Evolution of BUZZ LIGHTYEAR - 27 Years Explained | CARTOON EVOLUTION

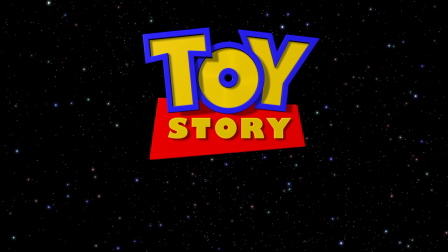[12:25]
Furthering the adventures of Buzz, Woody, and the gang, Toy Story 2 expanded their world,
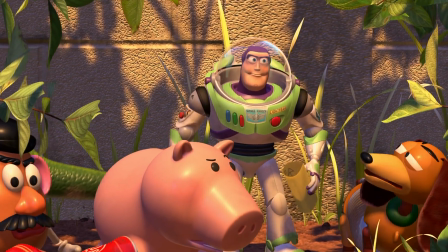[12:31]
not only taking the toys on a grand adventure after Woody is stolen by a collector, but by adding depth to the characters themselves.
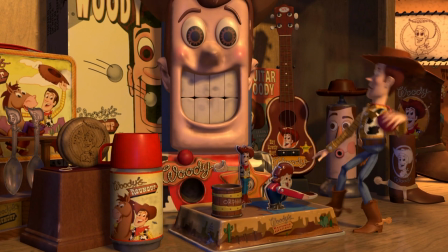[12:39]
While Woody was revealed to be part of a vintage line of toys based on a classic TV series,
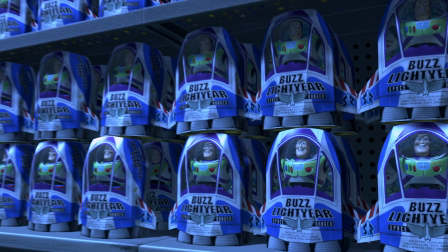[12:45]
filmmakers finally found their opportunity to delve into the expanded world of the Buzz Lightyear IP.
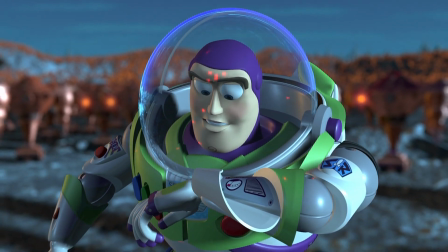[12:51]
Taking inspiration from the first movie's original cartoon opening, Toy Story 2 opens with an elaborate action sequence,
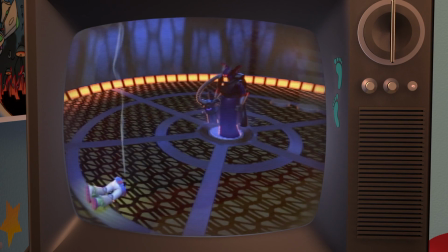[12:59]
pitting Buzz against an army of robots and Emperor Zurg, before revealing it all to be part of a Buzz Lightyear video game.
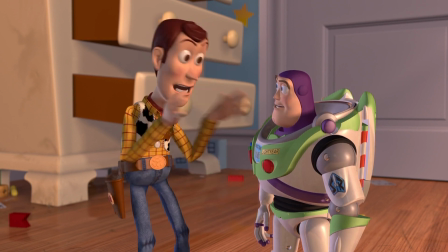[13:07]
Cosmetically, Buzz didn't see an enormous change, however, all CG models were given a major upgrade,
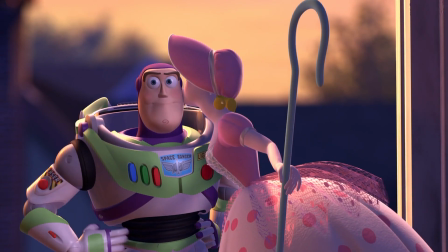[13:14]
utilizing Pixar's newest technology, which offered more realistic graphics and smoother moving animation.
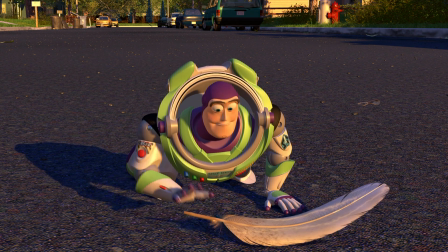[13:21]
However, filmmakers came across an enormous challenge when it came to Buzz's character.
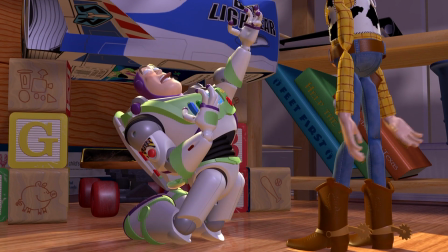[13:26]
Co-director Ash Branagh noted, What worked so well on Buzz Lightyear in the first movie was he was deluded, and that's what made him funny.
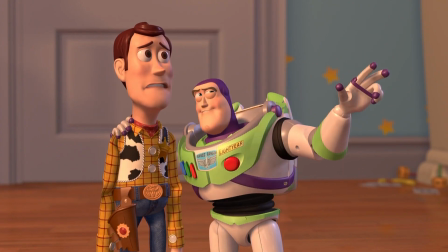[13:35]
We face a problem in the sequel because now he knows he's a toy. He's come down to earth.
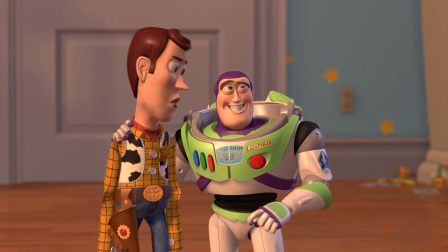[13:41]
How do you keep him funny? Their solution?
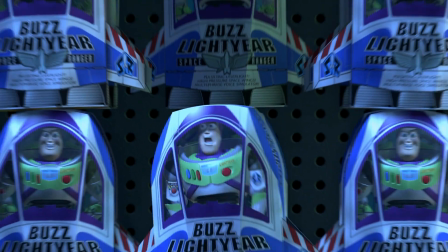[13:44]
Expand Buzz's world even further by introducing more toy Buzzers who, fresh out of the box, are still under their spaceman delusion.
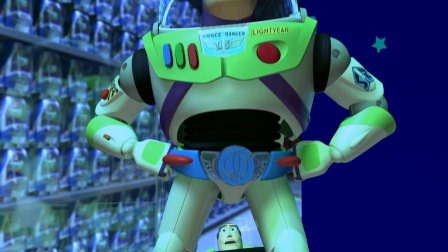[13:53]
As such, a new generation Buzz, complete with brand new anti-gravity utility belt, joined the crew,
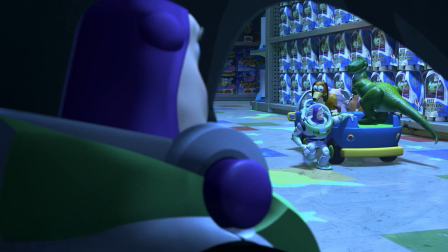[14:00]
bringing a new element of tension as he assumes the identity of Old Buzz and takes his place.
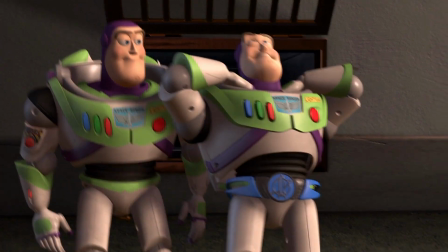[14:07]
Old Buzz is forced to fight back, prove himself as worthy as the new Buzz,
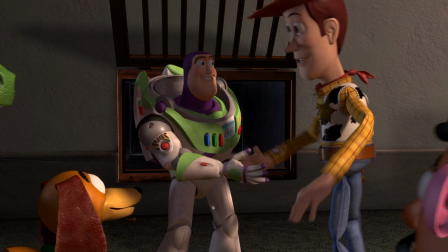[14:12]
and once more reclaim his rightful place amongst his pals.
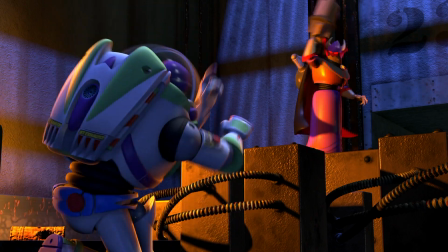[14:17]
Additionally, Zerg was introduced in Toy 4, chasing down the Buzzers and causing extra trouble for the gang.
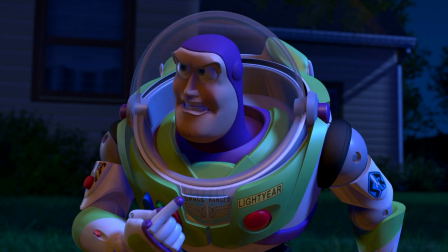[14:24]
Following an incredibly troubled production,
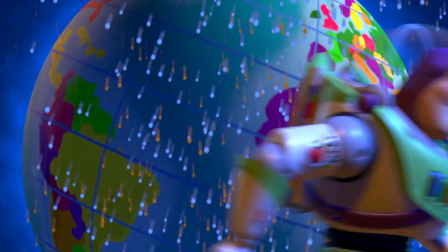[14:27]
Toy Story 2 opened in late 1999 and once again garnered widespread acclaim.
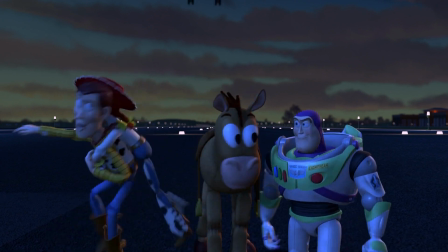[14:33]
Taking in almost 500 million dollars on a 19 million dollar budget,
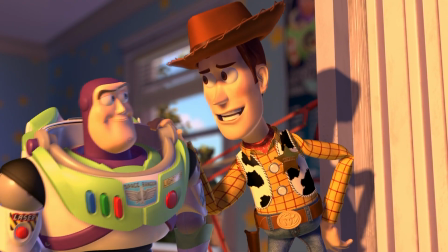[14:38]
it was even more lucrative than the first, taking over as the third highest grossing animated film of all time.
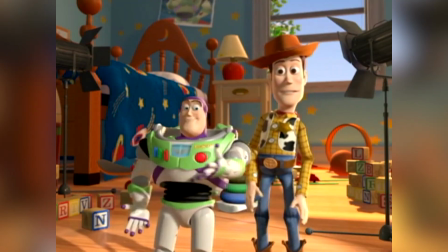[14:45]
The film's marketing campaign was similar, with Buzz featuring in numerous promo shorts and once again making an appearance at the Academy Awards.
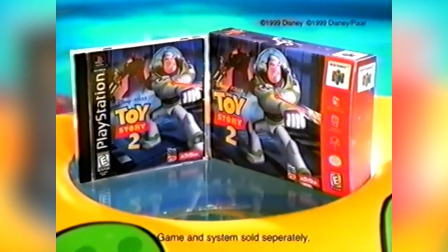[14:54]
This time round he even starred in the official video game Toy Story 2 Buzz
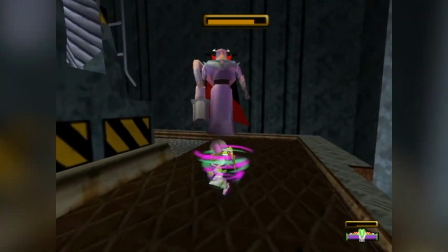[14:59]
Lightyear to the rescue which allowed players to control Buzz on his adventure to save Woody. Concurrently with the production of Toy Story 2,
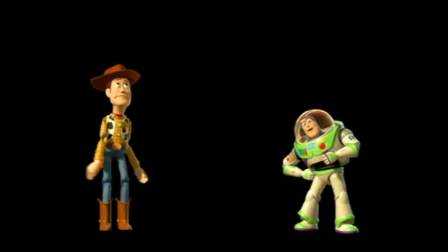[15:07]
Disney was eyeing off other ways to mine the franchise and began considering an animated Saturday morning cartoon spin-off.
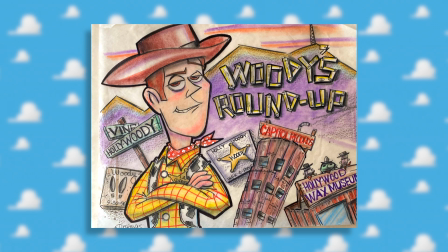[15:15]
While potential early ideas included a Woody's Roundup Neo-Western,
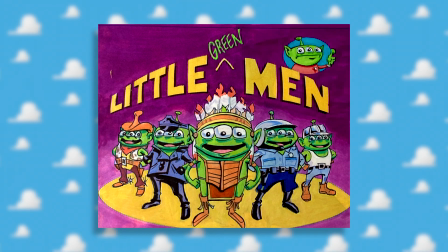[15:19]
a Combat Carl action-adventure series and a workplace comedy starring the little green men, animator Tad Stones, producer of Darkwing Duck and Chiffandale Rescue Rangers,
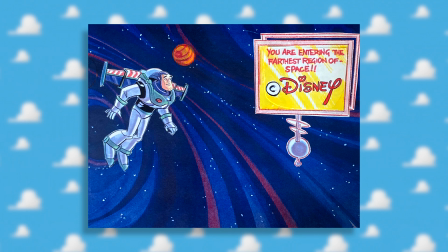[15:31]
came up with a sci-fi adventure series starring Buzz.
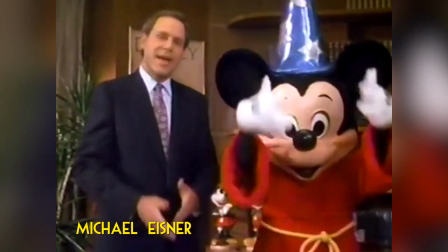[15:35]
Then Disney chairman and CEO Michael Eisner loved the idea and greenlit it.
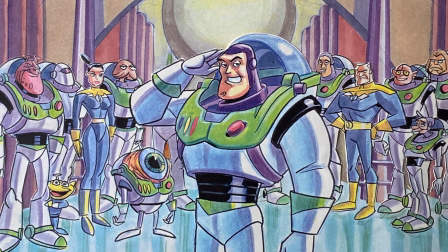[15:41]
While aware that Buzz the toy was always based on some sort of animated show,
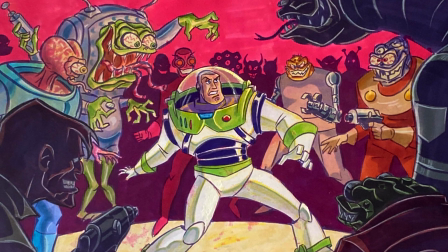[15:46]
Stones initially devised the series more in line with the original cartoon that was set to open the first Toy Story,
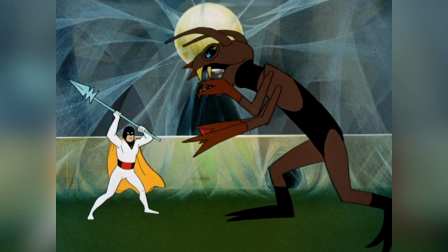[15:53]
a serious action-heavy cartoon similar to Hanna-Barbera's classic Space Ghost or Marvel's G.I.
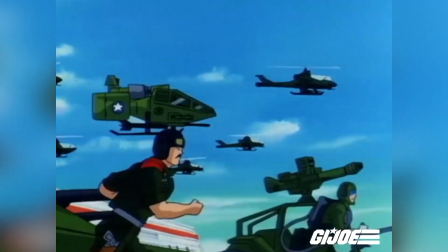[15:59]
Joe.
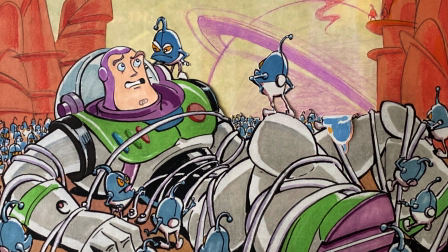[16:00]
However, artists soon realized a more exaggerated concept would work better, moving away from straight and towards silly,
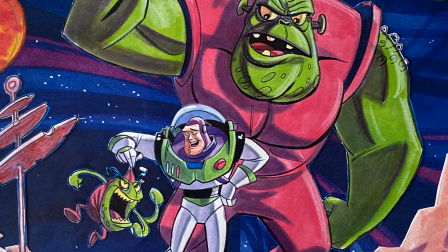[16:09]
crafting an action-comedy sci-fi buddy cop show which could draw on the action and humor of the Toy Story movies.
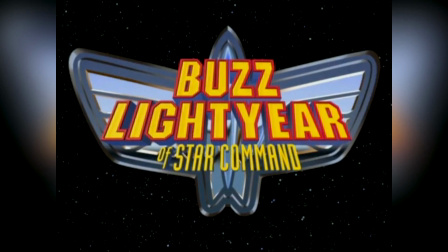[16:16]
It was titled Buzz Lightyear of Star Command.
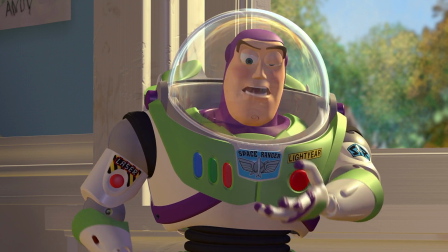[16:20]
Stones noted that the first Toy Story was a fish-out-of-water story for Buzz, so the show should be a fish-in-water story,
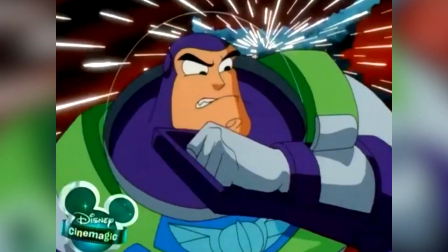[16:28]
showing the real Buzz as the fantastic hero that the toy version talks about being.